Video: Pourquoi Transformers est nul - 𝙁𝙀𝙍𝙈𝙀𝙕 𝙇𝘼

Et aussi son apport technologique à l'industrie cinématographique, l'IMAX, la 3D, tout ce genre de trucs quoi. Parce que même les mauvais films ont leur rôle à jouer dans l'évolution technologique. Et là, pour le coup, ces films-là sont mieux que les Twilight, parce que les Twilight, eux, par contre, ils n'ont rien apporté d'indispensable au cinéma. Mais tu vois qu'il est raisonnable. Il a dit du mal du film quand même. Mais il a nuancé en disant du bien d'abord.
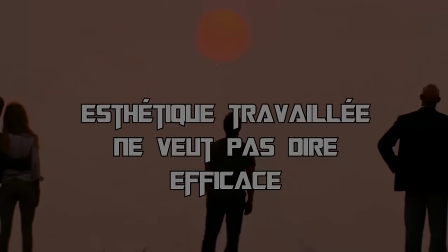Laisse-le parler. Je sais pas si tu vas aimer ce que je vais dire par la suite, mec.
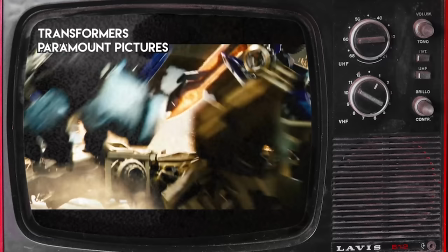Esthétique travaillée ne veut pas dire efficace. C'est un point fascinant à décortiquer car l'esthétique des films est un truc que soit les gens détestent, soit les gens adorent.
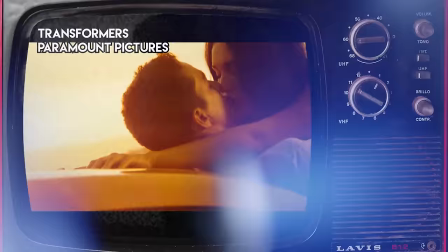Beaucoup aiment dire que l'esthétique, avec d'autres particularités de ces films, sont une preuve ultime que Michael Bay est un auteur. Oh mais qu'est-ce qu'il faut pas entendre comme connerie? En fait, c'est pas si con que ça. Ah bon? Oui, je sais que l'association des termes Michael Bay et auteur, ça peut paraître absurde, mais quand on y réfléchit, ça colle.
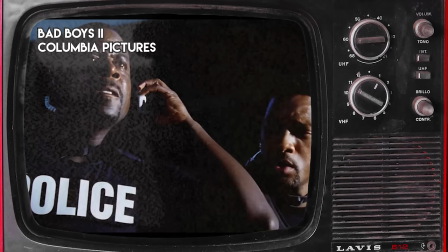Il est vrai que dans tous les films de Michael Bay, on retrouve des thèmes récurrents, les mêmes codes, et oui, la même esthétique.
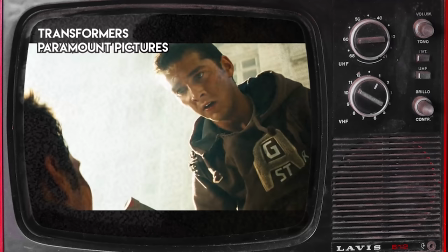On peut appeler ça le style Michael Bay. La couleur orange crasseuse dégoulinant de transpiration, la caméra qui bouge tout le temps,
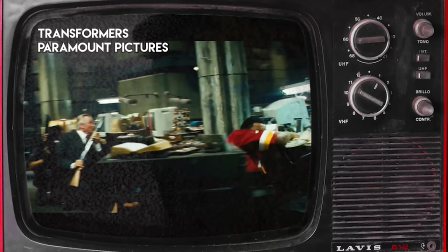le travelling 360 qui passe d'une partie des décors à une autre, ça il en abuse dans Pain and Gain, les plans hélicoptères,
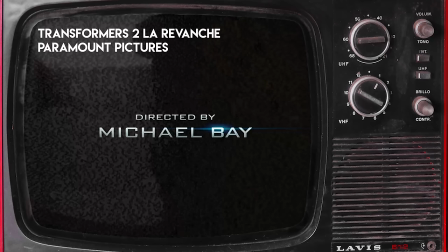les ralentis ostentatoires, bref, il a une identité propre. Ce qui fait qu'on peut dire que oui, Michael Bay est un auteur. Mais vous savez, être un artiste, ça vous donne pas le super pouvoir magique de ne jamais faire de mauvais films, hein. La comparaison peut paraître injuste, mais Au pire, ça en fait un mauvais réel intéressant.
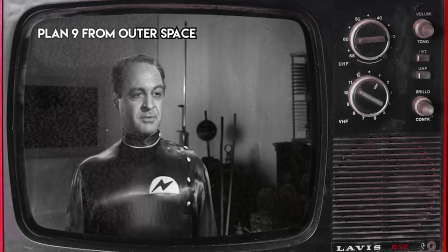Ed Wood peut être considéré comme un auteur. Il a des références, il a une esthétique particulière, il a des messages récurrents, il a une forme de continuité entre ses films.
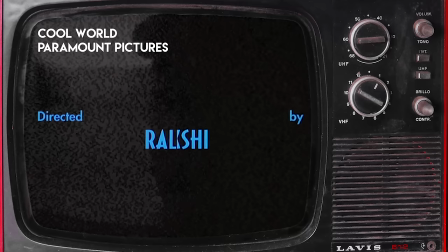Tommy Wiseau aussi est considéré comme un auteur pour la façon dont il applique son expérience personnelle dans les histoires qu'il veut raconter.
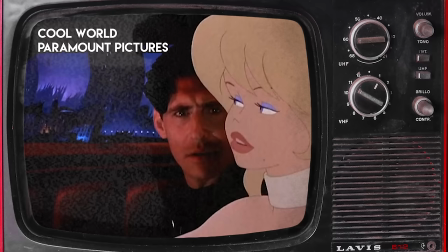Ralph Bakshi aussi, qui pour moi est le plus fascinant des mauvais réels.
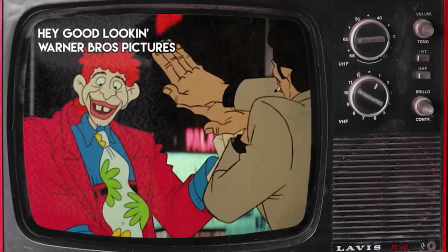Je sais que certains seront pas d'accord avec moi, mais j'estime que malgré tout, il a un style intéressant et unique, des thématiques personnelles, son univers à lui et tout.
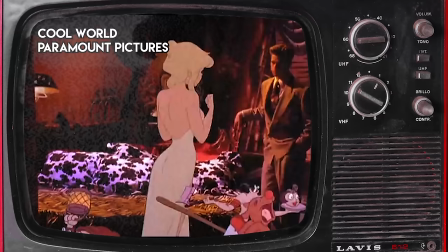Il a même fait évoluer sa technique d'animation. Mais comme ça manque de maîtrise et que ses films sont brouillons, c'est pas un bon réel.
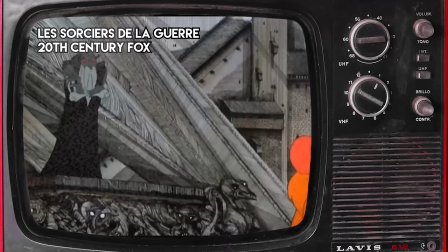Son meilleur film, c'est Les Sorciers de la Guerre, et il est loin d'être parfait lui aussi.
Let me tell you, I ain't practiced much magic for a long time.
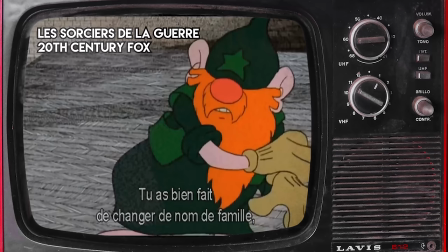I wanna show you a trick mother showed me when you weren't around. I'm glad you changed your last name, you son of a bitch.
Et l'esthétique des Transformers de Michael Bay? Oui, c'est travaillé. Oui, c'est un style unique qui lui est propre, mais c'est une esthétique qui ne colle pas à ce que les films racontent.
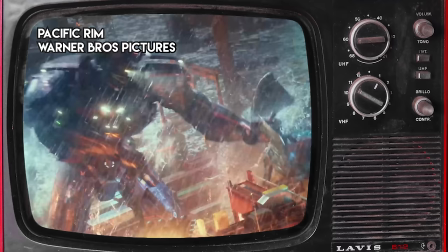Autant dans le premier film, j'aurais bien accordé l'idée d'utiliser la mise en scène pour donner une échelle humaine à ces combats de robots géants, mais c'est une fausse excuse.
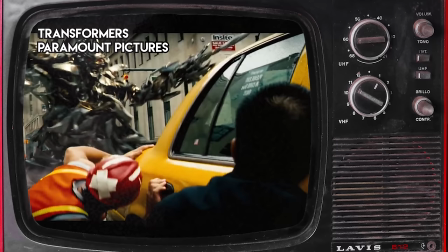Pacific Rim, le Hobbit, le géant de fer, ou même Bumblebee ont une mise en scène qui montre l'échelle grandiose de ces créatures gigantesques, tout en restant lisible.
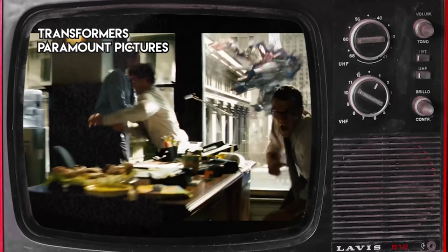La bataille finale du premier Transformers, enfin... toutes les scènes d'action des films, en fait,
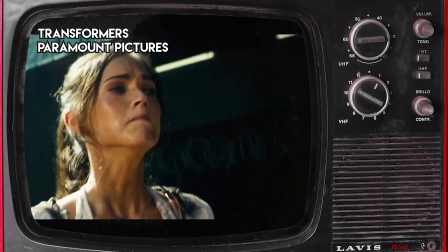sont très difficiles à suivre car c'est bourré de faux raccords et de jump cuts sauvages, voire aléatoires.
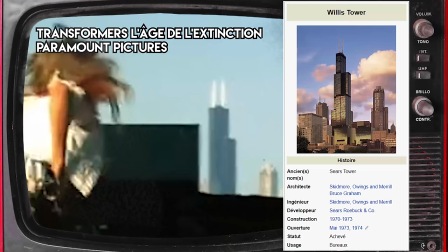Généralement, je suis pas regardant sur les faux raccords, je trouve que c'est du chipotage, mais... là, même moi, je trouve qu'il y en a trop. T'as des bâtiments américains dans une scène se passant en Chine,
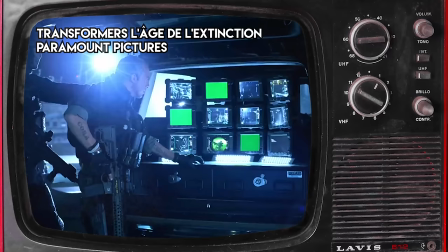t'as des lasers censés indiquer Washington qui indiquent pas du tout Washington, t'as des plans avec des écrans verts parce que le monteur a oublié d'incruster une image sur ses écrans,
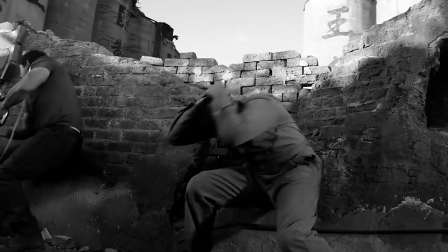t'as un gros plan où tu peux voir très clairement un technicien se manger une explosion...
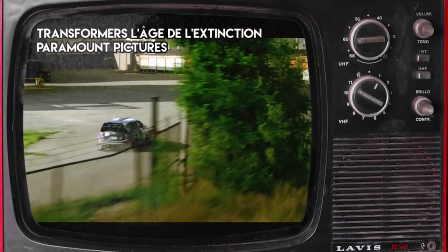t'as pratiquement aucun plan d'insert quand un personnage change de décor, ce qui donne l'impression qu'il se téléporte et détruit toute sensation d'un espace scénique. Le public ne remarquera rien. Filmer, c'est ne pas s'attacher aux détails, c'est la vision d'ensemble qui compte. C'est catastrophique. Et vous savez, oubliez quelques plans d'insert, voilà, ça arrive à tous les films. Mais généralement, tu t'en rends compte durant le montage. Et après, tu demandes des reshoots pour pouvoir corriger ça. Et ne va pas me dire que Transformers n'a pas les moyens de faire des reshoots.
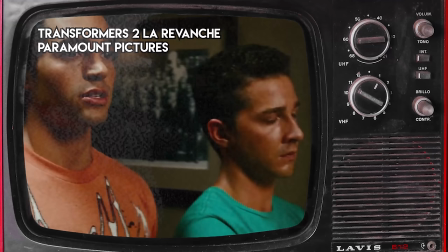Pour qu'on ait le résultat qu'on a dans ces films, il faut que Michael Bay regarde le montage et se dise « Je comprends absolument rien de ce qui se passe, c'est parfait !»
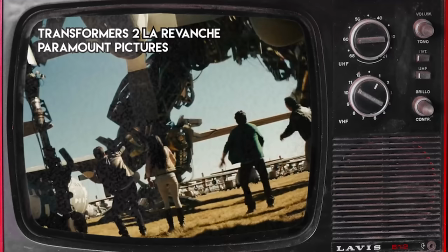L'autre problème de la mise en scène, c'est qu'elle est tout le temps nerveuse.
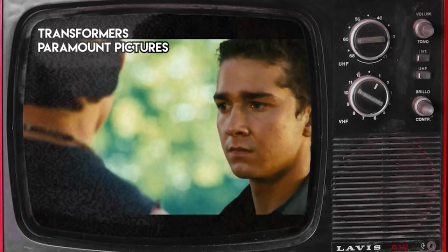Même quand des personnages discutent, il faut que la caméra fasse une mise en scène énergique comme s'il filmait une confrontation tendue, mais... non, il parle juste de la carrière ratée de football de Sam.
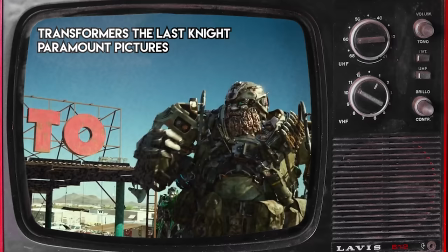Ça n'a pas besoin d'être comme ça, c'est fatigant à force.